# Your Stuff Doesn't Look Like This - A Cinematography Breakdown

All right, hello everybody, welcome back for another breakdown, and today something a little bit different. It's not exactly the framework, but it's a good looking commercial that has some sequences that are less than ideal for blocking inside of the room relative to using the framework and the ideas of shooting into the window, shooting into the shadow, using the L of the room to help provide depth. And we're gonna look at that. We're gonna see what a very skilled cinematographer will do in that situation to try and combat it. And then eventually we'll find that really it's an uphill battle. It's really, really hard to do no matter how good you are. There are just certain things that don't look as nice as other things. So that is it. You guys have asked for it, looking for sequences or commercials that don't follow the framework rules, and that's what we're gonna get in today. So let's go.
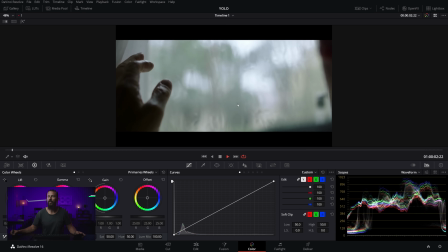48s
Okay, first things first, as we play through this commercial, this is probably, let's go see if we can go back to it here.
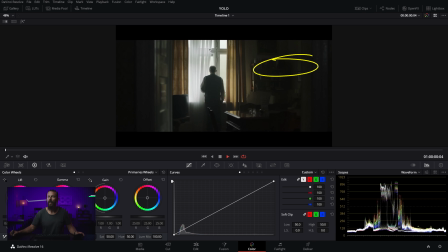55s
This is the definition of the perfect window art direction. All right, you've got these curtains that are a beautiful, nice little color, and they allow just a little bit of leak through them, right? So you can see that color, and that sort of disseminates into the room.
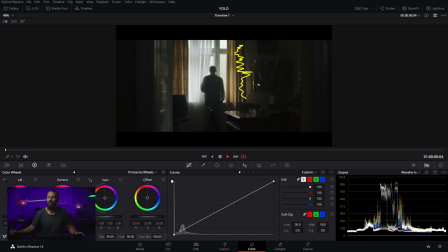73s
But you can also, you've got enough fabric that you can bunch them at the end to stop that color leak, right? So if we go, actually we won't go full screen yet, because what I'm gonna do, we've got this combination of shears, right? And then some sort of foggy day out there, or you've put diffusion out there just so you can't see what's past the window.
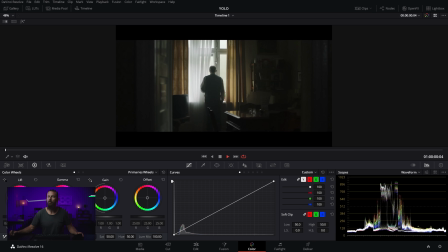92s
And luckily enough, it's out of focus so that you can't really see what's out there. The other trick here is if you don't want to see what's out there, right? You put this big 12 by 12 in front of the window, or behind the window in this case, outside. Then you just spray some water on the window. You got yourself a rainy, white, misty day out there.
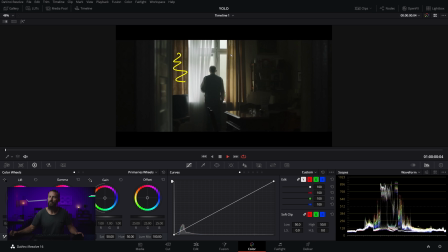110s
That's very moody. But these things, curtains, and then these beautiful shears that go all the way down across the window, they just allow the cinematographer to really control the room tone that is in here, right? Because then if you want less, you can bunch this up more so you get less of that colored light.
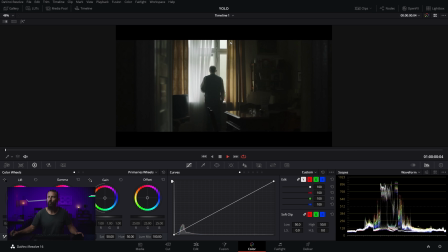127s
If you want it, you can just take some of these away, right? Because normally the art department, they will give you sections of these. So you'll have 1 or 2 or 3 sections that you can add onto the window to bunch it up more, rather than just being one piece of fabric, right? That just gives yourself options that you can play with, because this is the mood that we are going for.
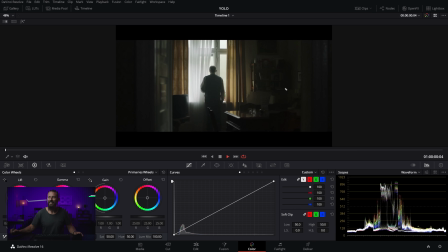146s
This down here, right? These low levels of light, but there's just enough information in the toe to make it feel not clipped. It's just fattened up. It's still interesting, yet your eye is going immediately to here where there is some light level, and you can see even here looking straight outside, no fill. We're nowhere near clipping, right?
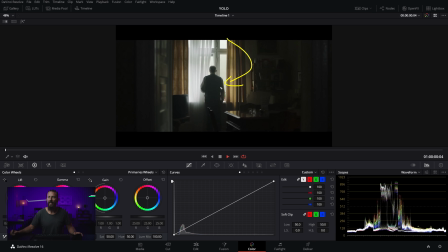167s
It's just keeping it nice and down and dark, and very little coming back this way, because we're not lighting from inside the room, which is great. Also, this frame here, using this door slightly open, which gives us just that little run of depth shooting along the table here. If you're gonna shoot straight into the lit window, this is normally the path that you're going to want to take.
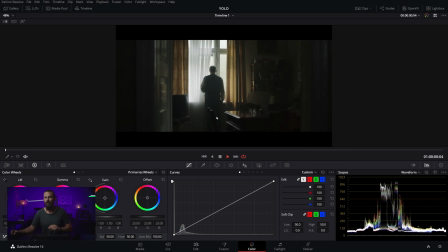186s
That's not even what we wanted to talk about, right? This is just something that you should look at, because this is really good for art direction, right?
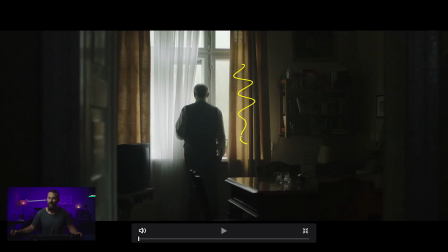193s
If you want to show somebody on your team, hey, what are we looking for when it comes to shears and curtains? That density, the little pattern, the shears, then Old Mate. He just sticks his head out there, and we are starting. So we're starting on the framework, right? We do this little push in.
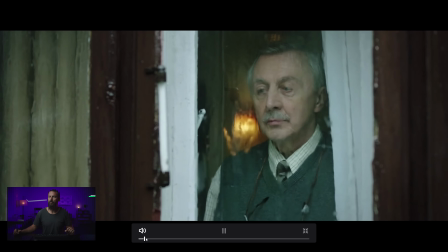207s
See, yes, tears like tears in the rain. Oh, sad, less good.
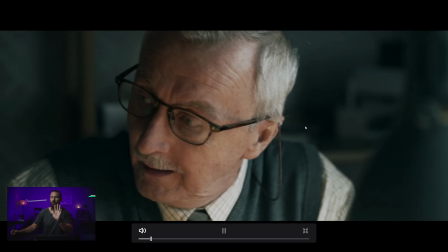212s
Now, this is the framework angle of this commercial, right? And we'll talk a little bit about it, but then I want to show you the non-framework angle, right?
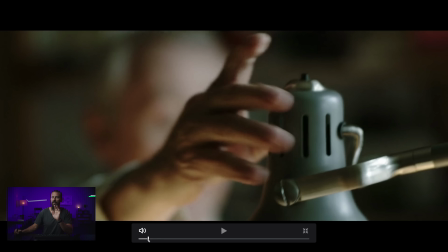221s
This is this little nod to the dog.
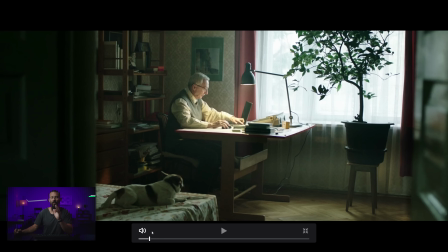224s
This is why montage commercials are significantly easier. You can make montage ads look great, because if this is a montage ad and this is like, I don't know, for HP or something, and they're selling their new laptop, and you're talking about people working from home,
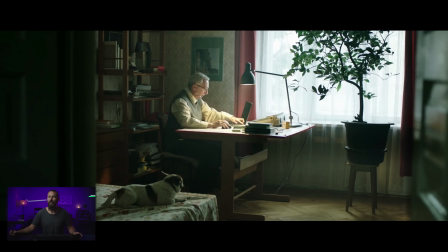242s
COVID craziness, like let's show everyone getting all their work done, and we show this guy, and then we cut to somebody else in their location, we show them.